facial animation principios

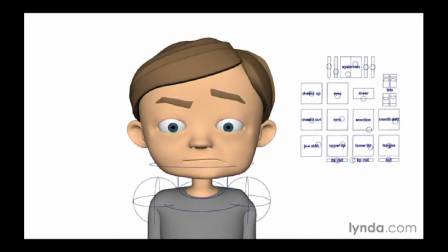(12:27)
And we've gone from pensive to maybe something a little bit more thoughtful. And again, just a slight change in a character's expression can create a completely different mood. Now, one thing I do want to point out is that neutral is in itself an emotion.
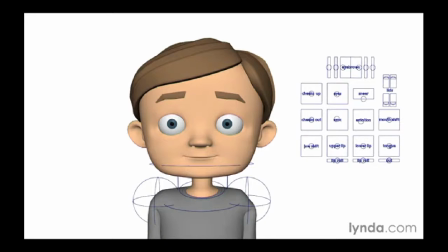(12:46)
So if we have a character here with a neutral face, that can tell you something as well. And then if we add to that neutral face just a little bit, you can have a little bit more of an emotion. So if we raise the brow, for example, it could mean that he's had an idea or a thought.
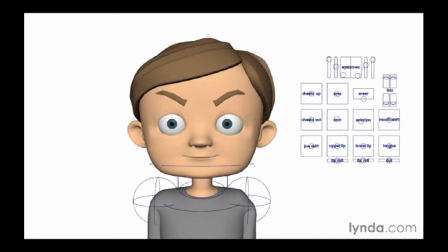(13:04)
Or if you change both brows, you can see that, well, maybe he's starting to be angry. But again, neutral is also an emotion. So when you're posing a character, pay attention to asymmetry in that character.
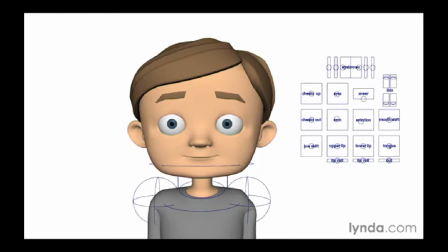(13:20)
If you push an emotion to one side of the face or another, it can give a whole new dynamic to the character's mood and emotion.
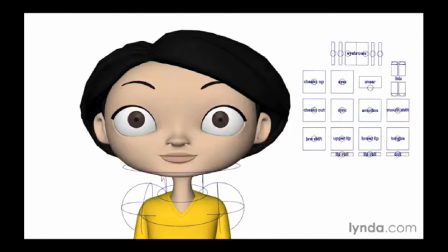(13:32)
Let's take a look at the eyes and how they affect character emotion. Now the eyes are critical to your animation because the eyes communicate a lot of information to the audience. We're naturally drawn to the eyes and we're always looking at them.
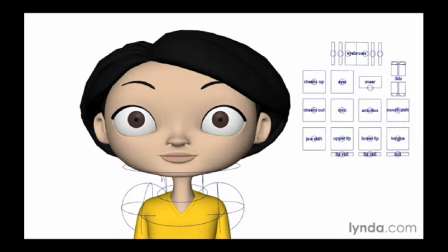(13:48)
So we need to pay special attention to our character's eye direction as well as the eye shape. Let's start off with eye direction, and we're going to start off with a happy pose. Now in this case, the character's eyes are facing forward, so she's happy at whatever she's seeing.
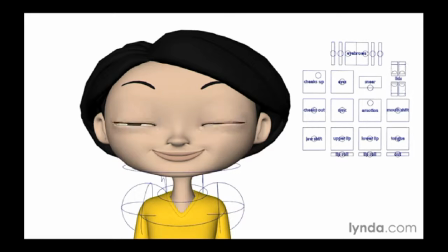(14:07)
If we change the direction of the eyes, now she's looking up and away. And this kind of looks a little bit more like she's distracted. She's thinking of something from her past or maybe anticipating something that's going to happen. But basically, she's in her thoughts.
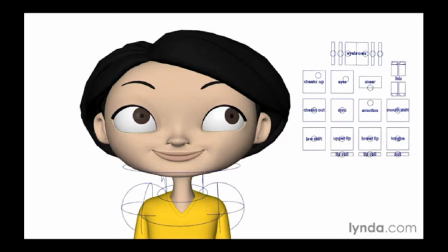(14:27)
Now, one thing you need to pay special attention to with eyes is how the iris connects to the outside edge of the eye. Now, by this, I mean this little area here. Now, in this particular case, the iris is connected to the outside edge of the eye.
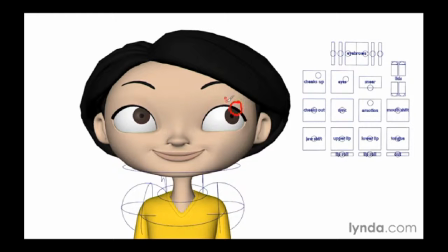(14:46)
And this gives us the impression that she's kind of more in her thoughts. Now if we change this a little bit and move that iris away from the edge of the eye, it looks more like she's observing something in the scene.
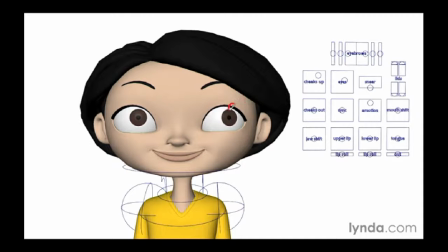(14:59)
So this little bit of white here changes slightly the intention of the scene. So you need to pay special attention to that. So again, let's go ahead and move her eyes back a little bit more, and you can see how it changes the way that you see this particular scene.
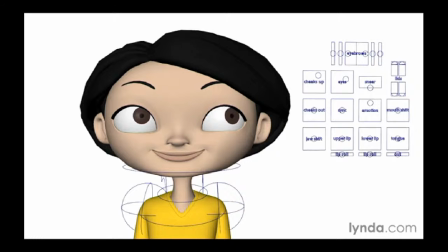(15:17)
Now if we change her glance from up and away to down, again, it changes the feel or the mood of the scene. Now let's go to another emotion. We'll make her sad. Now she's looking straight at the camera, so whatever she's sad about is what's in front of her.
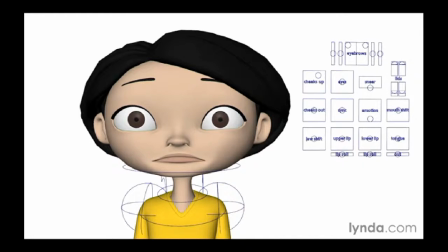(15:35)
And again, we can make her look away. So I'm going to go ahead and make her look down. Now when she's looking down like this, we're getting a different vibe. Now I'm sensing that she's maybe a little bit worried, a little bit fearful, maybe a little bit anxious.
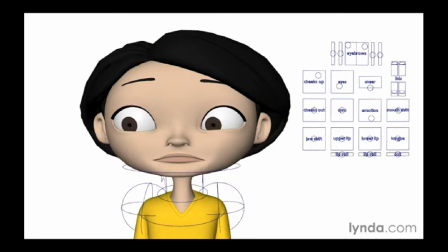(15:52)
And again, that's because the eyes are looking down. Now down is associated with sadness, looking away, avoiding eye contact. Now if we change her eyes to up, again we're getting a different mood. So in this case, she's kind of rolling her eyes. She's saying whatever.
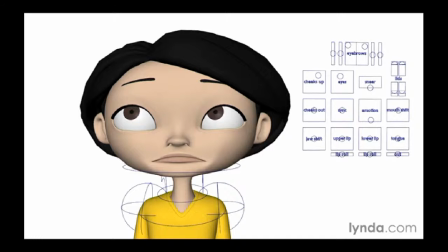(16:12)
So all we've really done is just change the position of the iris within the eye, and we're changing the mood of the character. So eye position has a very important effect on how the character communicates to the audience.
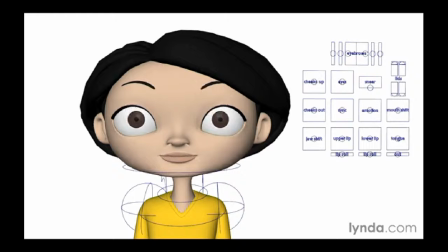(16:28)
So let's go to something else. I'm going to go to a neutral pose here, and let's look a little bit at eye shape.